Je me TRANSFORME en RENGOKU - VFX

Hey ! Salut tout le monde, c'est MikeGeek, j'espère que vous allez bien. Aujourd'hui, je vais vous présenter un nouveau format de vidéo où je vous expliquerai étape par étape comment je me suis débrouillé pour me transformer en Rengoku. Allez, c'est parti ! J'ai commencé par installer mon fond vert et ensuite j'ai enfilé mon meilleur cosplay Aliexpress. Bon, je vais pas vous mentir, pour le storyboard, j'en avais aucun. Du coup, comme j'ai pas de storyboard, je savais pas quelle direction prendre, donc j'ai tourné les scènes au pif.
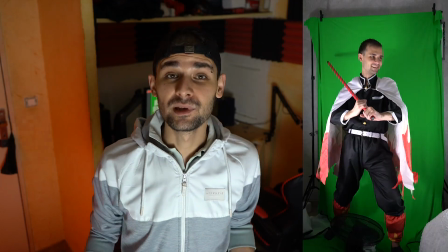J'ai pris différents angles, j'ai testé comme ci, comme ça, j'ai fait un peu n'importe quoi et j'ai exporté le tout sur mon ordinateur. Mais avant de commencer une chose sérieuse, faisons un point sur les corrections à portée, à rare de pouvoir travailler correctement.
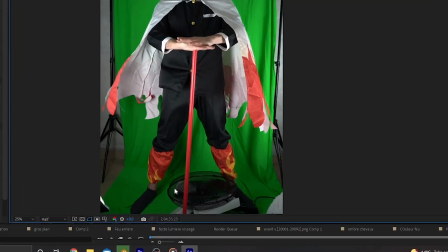Alors là comme vous le voyez, j'ai carrément le ventilateur sur ma jambe droite, mais bon j'avais pas assez d'espace pour me filmer, c'est une galère. Et forcément comme j'aime me compliquer la vie, lors du tournage j'ai oublié de mettre ma ceinture, donc du coup on va la rajouter en post-production, c'est pas grave, j'adore relever des défis, c'est super. Ensuite il faudra effacer cette petite ficelle au niveau du col là, qui tient ma cape, c'est extrêmement moche et ça va pas du tout, donc on va effacer ça. Et ensuite le col, le col droit qui est complètement tordu J'ai pas fait gaffe encore une fois, bah du coup on va essayer de corriger ça Allez c'est parti La première étape c'est de détacher le sujet du décor Donc pour ce faire j'ai utilisé une technique qui s'appelle le rotoscoping Alors
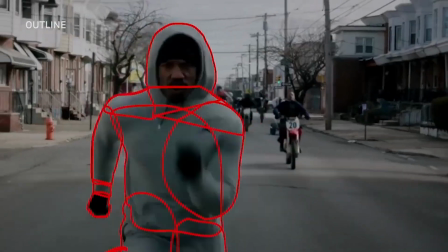en gros le but du rotoscoping c'est de détacher le sujet de l'image Du coup c'est comme si tu prenais une image et tu l'as coupé avec des ciseaux Et tu l'as collé sur une autre vue toi Une fois le rotoscoping terminé,
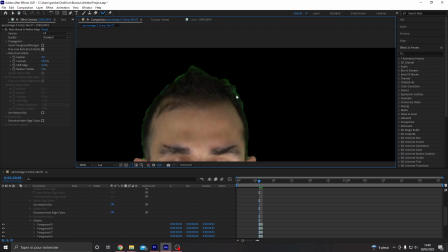j'ai utilisé l'effet Keylight qui consiste à effacer une couleur donnée. Par exemple, moi c'est le vert, je lui ai dit d'effacer le vert, il a effacé le vert, du coup il n'y a plus de vert.
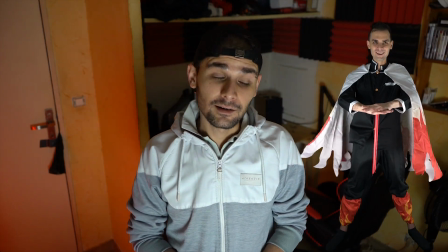Et du coup on se retrouve avec une belle petite image en alpha, juste notre sujet, c'est ce qu'il nous faut, donc c'est parfait. Une fois le sujet détaché du décor, j'ai exporté mon rendu en image et il ne me reste plus qu'à aller sur Photoshop.
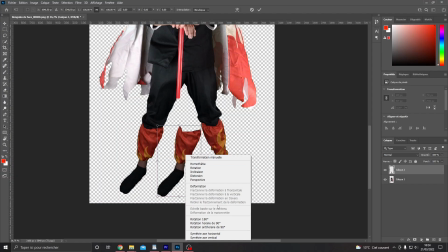Ok, à partir de là, j'ai commencé par copier-coller ma jambe gauche sur ma droite. J'ai ensuite rajouté des yeux et des sourcils. J'ai corrigé le col et la ficelle. Et je termine en rajoutant une lueur orangée pour donner un effet de chaleur. Une fois les corrections appliquées, j'enregistre le tout en PNG. Et j'exporte tout ça sur After Effects. Maintenant, je vais m'attaquer au tracking du visage. Pour avoir la faire simple, le tracking c'est quoi ? En gros, vous allez demander à votre logiciel de suivre tel ou tel point.
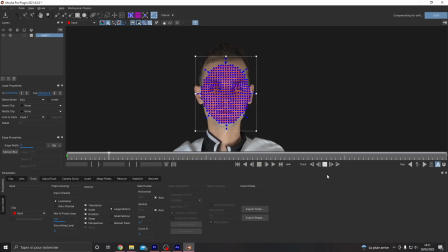Et il va le faire sur toutes les images de façon la plus homogène ou naturelle possible Une fois que c'est fait je rentre tous les
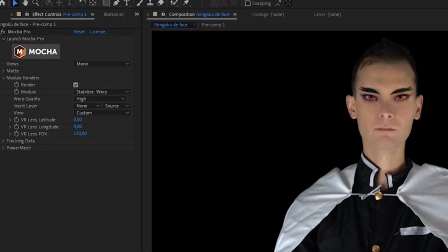paramètres dans mon cas Et je vais dire à mes calques de suivre mon tracking Ensuite je passe à l'animation des yeux pour donner du punch au
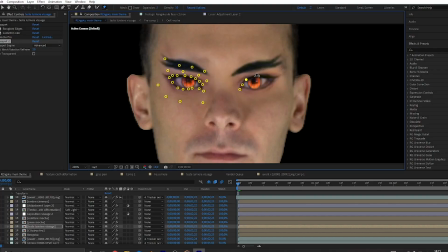regard J'utilise l'effet puppet qui en gros va me permettre de placer des petits points sur l'image Et de les faire bouger à ma guise Il ne me reste plus qu'à placer quelques keyframes et regarder le résultat
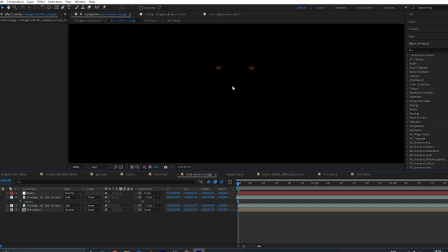Pour la suite j'ai rajouté quelques petites flammes qui se reflètent dans les yeux de Rengoku Ensuite j'utilise EBS
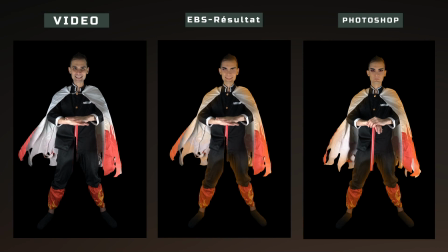5 pour appliquer la lueur orange que j'avais créé sur photoshop juste avant et l'appliquer sur toutes les images. J'ai aussi déformé le petit bout de chemise je l'ai rapproché de mon corps parce que n'oubliez pas je vais devoir ajouter une ceinture donc si je mets une ceinture et que tu as le bout de chemise qui se barre comme ça ça va pas le faire.
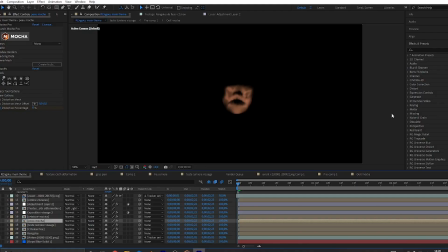Bien ensuite j'ai appliqué mon calque de peau là où j'avais peint pour cacher les défauts sur mon sujet. J'ai ensuite fait un tracking de surface une fois terminé ça ressemble à quelque chose comme ceci puis j'ajoute la fameuse ceinture manquante un peu d'ombre sur le visage puis j'applique une simulation de vêtements en texture ça va servir à donner l'impression qu'il ya un courant d'air
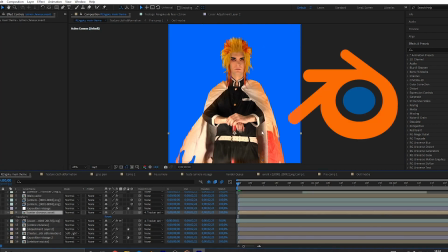chaud qui passe tu vois il ne reste plus qu'à rajouter les cheveux créés sur blender puis je corrige les lumières au niveau de mon visage pour une immersion plus qualitatif
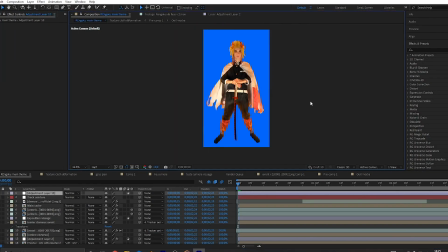une fois terminé je remplace enfin ce foutu balai par un sabre simulé sur blender encore une fois bien